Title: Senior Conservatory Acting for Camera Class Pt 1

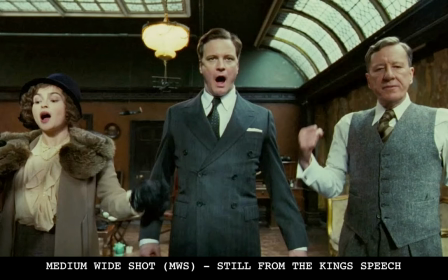[23:22]
So again, what you're feeling on the inside, what you're experiencing is showing on your face but it's also resonating through your whole body um so you want to make sure that everything's switched on you're not just kind of like flapping your arms about with no purpose you have a real purpose to that um yeah so you want to make sure that you pay attention
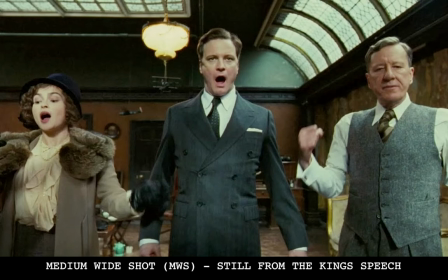[23:42]
to your face and body with that so let me pull up the next shot okay
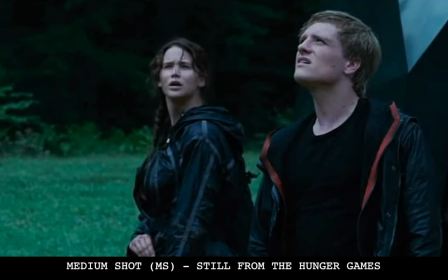[23:46]
so now we have our medium shot so this medium shot is different from yeah we know what movie this is this is the Hunger Games one of my favorites this is different from the medium wide shot because in the medium shot you're just seeing from the waist up
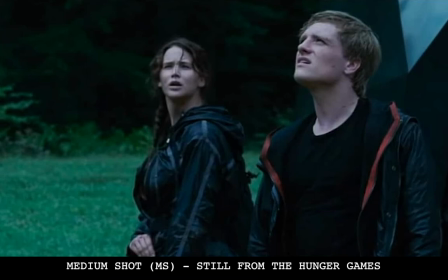[24:05]
so if you see at the bottom of the screen you have her holding the bow and arrow you have him it's a little above his waist but it's pretty much right at her waist right at her hips so this for the actor well, as a shot itself, it reveals a lot more detail in the subject.
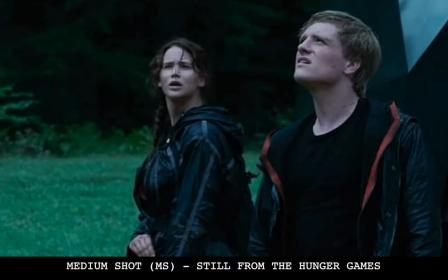[24:22]
It reveals a lot more detail in their faces, in how they're standing. We're starting to get really close to the face. We're starting to see what it is they're feeling and experiencing. It's becoming a lot more intimate for the actor and the audience. And it emphasizes the subject, but it also emphasizes the surrounding.
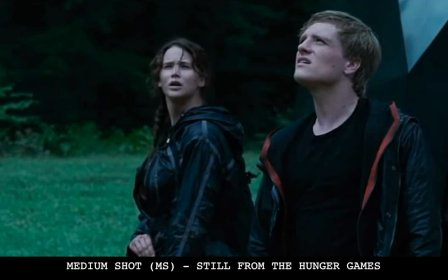[24:42]
So what's going on behind them? What are they doing in the middle of what's going on around them. And for the actor, it's really important that we know we're starting to see your face. So whilst on our screen right now, their faces are like, maybe this big, like maybe as big as our nose. When you're looking at, I see your question, I'll come back to it in just a sec.
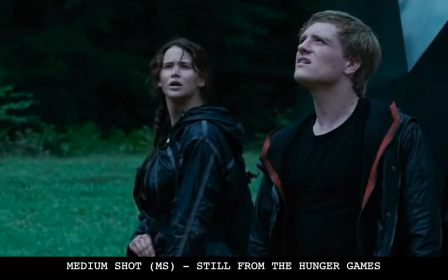[25:03]
When you see this in the theaters, you've got to know that when you're looking at a movie screen, their face isn't going to be like the size of your nose or the size of a coin or something. their face is actually going to be probably five or six feet up in the air. So you really have to start paying attention to what is your face doing? Is it doing what it's supposed to?
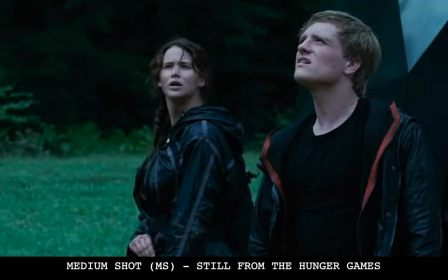[25:21]
Are there things or the habits that are coming through that show you as the actor and aren't from the character?
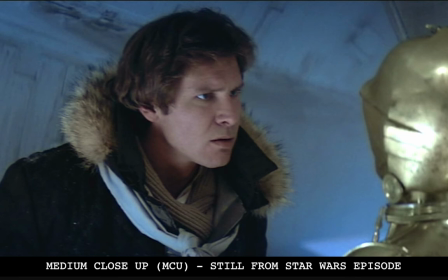[25:27]
So this is where you have to get really close to that detail. All right. So the next one we have is what we call a medium close up. And this is where we start to get a lot more detail and it becomes a lot more intimate between the actor and
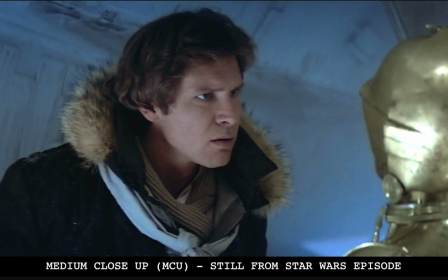[25:46]
the audience so we see this image right here of our medium close-up shot give me a thumbs up if you're a star wars fan yeah it's okay if you're not it's okay if you are everybody is entitled to what they enjoy i quite like star wars but this is our medium shot so medium
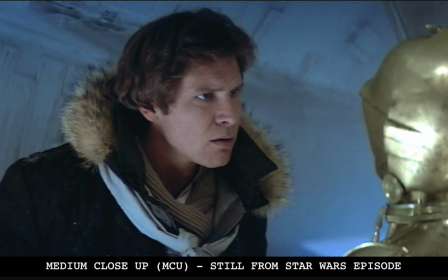[26:04]
shot sorry medium close-up shot is really just focusing on the chest upward so we're starting to get really close to the actor's face we're really making sure that we keep them in the focus the subject of the shot right now is the actor so right now we have him this is
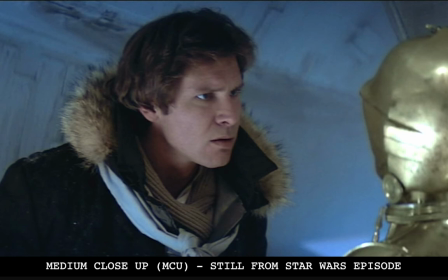[26:23]
sort of an over-the-shoulder shot uh ish we don't need to worry about them too much right now um but we're really focusing in on him and his side of the conversation so when you start getting to meeting close-ups like this you're really focusing on what somebody is saying how
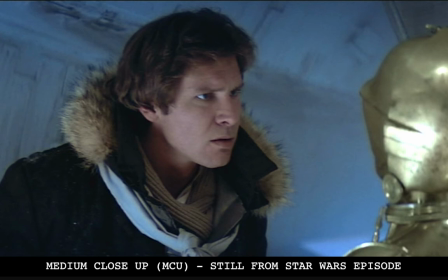[26:40]
they're saying it what do they feel what's their relationship with the character this is where all those details really start to be very obvious um his face right there if you have a look at it he's not entirely pleased with what's going on he's not happy with what he's seeing or
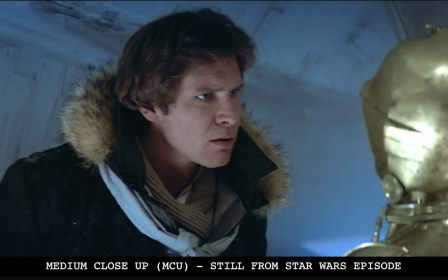[26:54]
anything like that um or what he's hearing from this other person so we can tell that even the way that he's hunched over a little bit he's not standing back he's not leaning backwards so he's not distancing himself he's leaning into the other person so he wants to know what's going on um and it's important as the actor
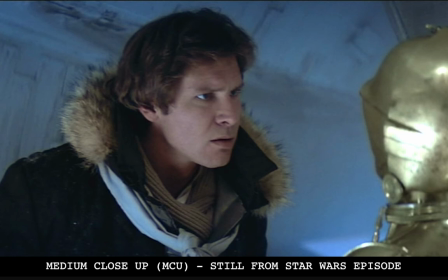[27:10]
that um you understand how much distance there is or isn't between your uh the other person in the scene here um so
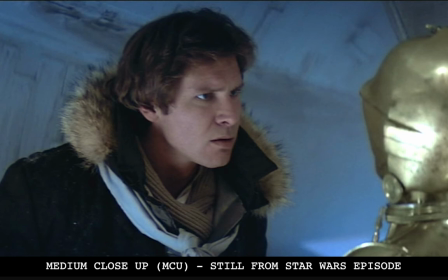[27:21]
the the audience is starting to be drawn drawn into you and drawn into your performance but there is still that distance there so we're not quite like intimate and super close yet but it's like if somebody was standing off to the side watching you have a conversation what are they seeing they're experiencing
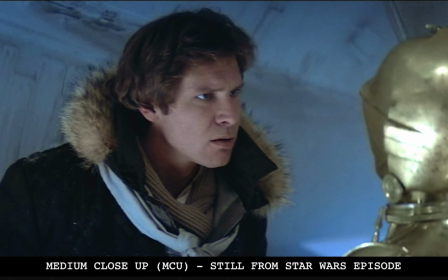[27:36]
it but they're not invited into that conversation just yet. That's where we will get to in just one second.
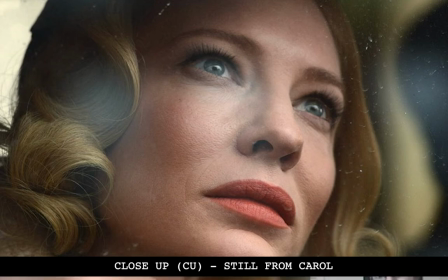[27:42]
Let us have a look at this close-up. So this, the close-up, is probably the best and hardest shot for an actor. It is the best because it's going to give you a very good chance to show your skill,
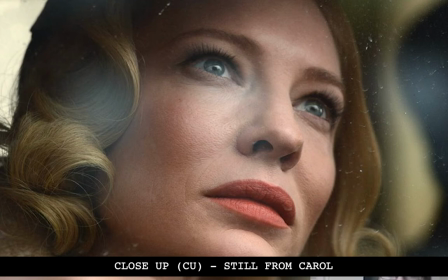[27:57]
to show how good you are, to show what you can do, to show how truthful you can be. When we're this close to the actor, we're intimate as the audience. We want to know what they're thinking. We want to know what they're feeling. And when we're focusing on acting for screen, it's all about the eyes and it's all about what's happening behind the eyes.
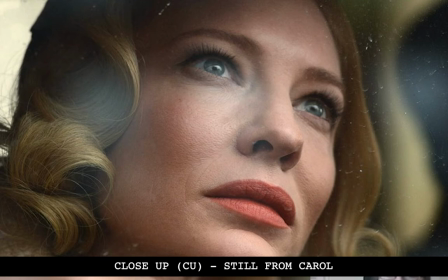[28:14]
And the close-up shot is what gives you the chance to do that. So it's all about the minute details on your face, about what you're feeling, how does that translate on your face, but not in the sense of this is how I'm going to play it. So I'm angry. So I'm going to grimace my, I'm going to grimace and my top lip is going to be tense and my eyebrows are going to be far.
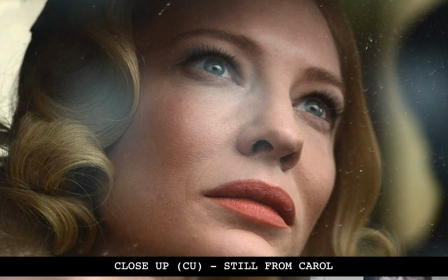[28:32]
We don't want to focus on like the specifics of how we play it. As an actor, we need to be aware of how is our face expressing how we feel. But when you're this close, if there's no connection to your heart,
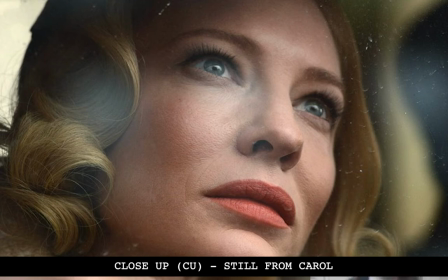[28:47]
if there's no connection to what you're really feeling and experiencing, it's not going to come across in your eyes. If I get a chance today, I'm going to show you something about dead eyes, but we may have to save that for next week.
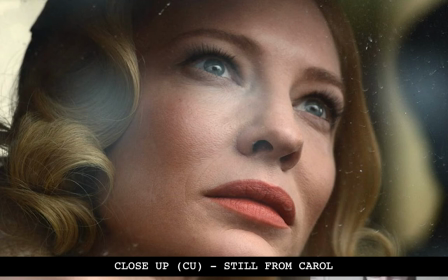[28:59]
But this is where you want to keep the intensity. It's all just in your face. So while before, if we were very happy, we'd be able to show it through our whole body. Now it's just in our face. This is the only place that we can show it, but we still have to have the same intensity behind our emotion in this closeup shot that we would have had in our full body shot.
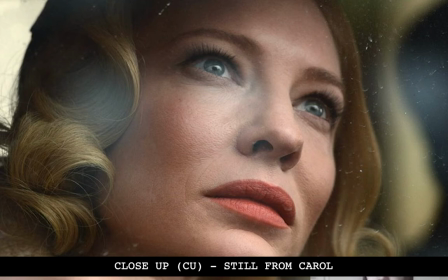[29:19]
So this is the best thing for the actor. It really gives you a time to shine and to show how good you are, how much you love your craft, how dedicated you are, and just how connected you are. So this is all about feeling and being. not about acting or pretending.
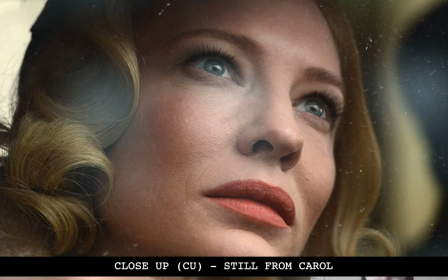[29:33]
It's about truthful moments, being truthful to the moment, being truthful and committing to what the character wants. What do you want as this character? What do I need? What are the obstacles that are standing in my way? So all of that script work that you do really comes into focus here when we
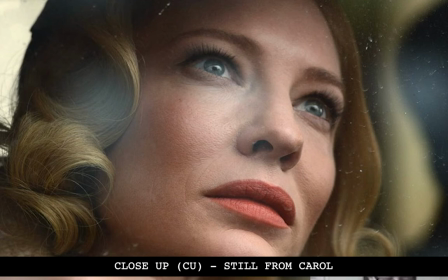[29:50]
believe that you are this person and that you've done all the preparation and that you want exactly what they want. So this is where all of your preparation gets to come out.
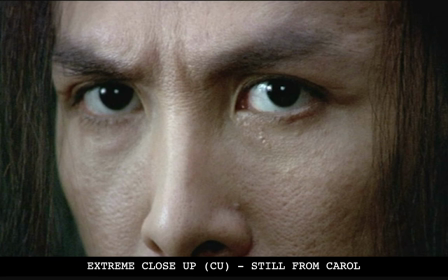[29:58]
And then the final shot that we're gonna look at is extreme close up right here so let me pull up the image of this one it's
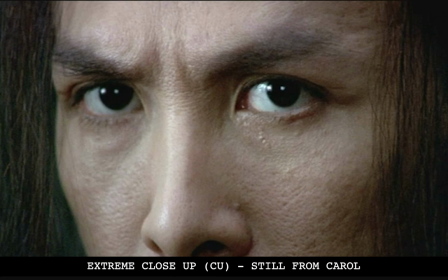[30:17]
not opening now it is there we go all right and so this last one is our extreme close-up right there do we see that so all we see in an extreme close-up is exactly what the director chooses to focus on so in this instance,
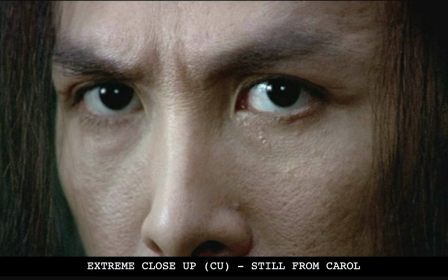[30:35]
all we're seeing are her eyes and her nose and a little bit of her eyebrows. We're not seeing anything to do with the background. We're not seeing any other actor. We're not seeing anything else other than her eyes, her nose, and her eyebrows, which means as the actor,
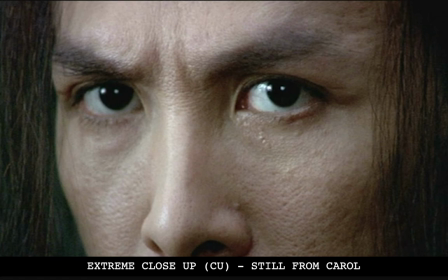[30:51]
our job in this moment is to be so truthful that whatever we're feeling, experiencing is just shown through our eyes. If this were a picture of a hand and it was just a close-up of your hand, if you're feeling happy, your hand might be relaxed.
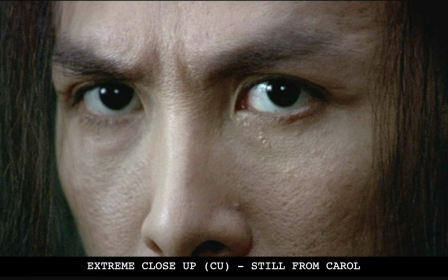[31:09]
If you're feeling tense for some reason, your hand might be tense, but you just have to show all that emotion just in whatever is in shot, just in your hand. My face, whether I'm angry or frustrated or whatever it is that's causing my hand to react like this or respond in this way, is not going to be in shot. All I can tell the story with is my hand and my hand and what it does.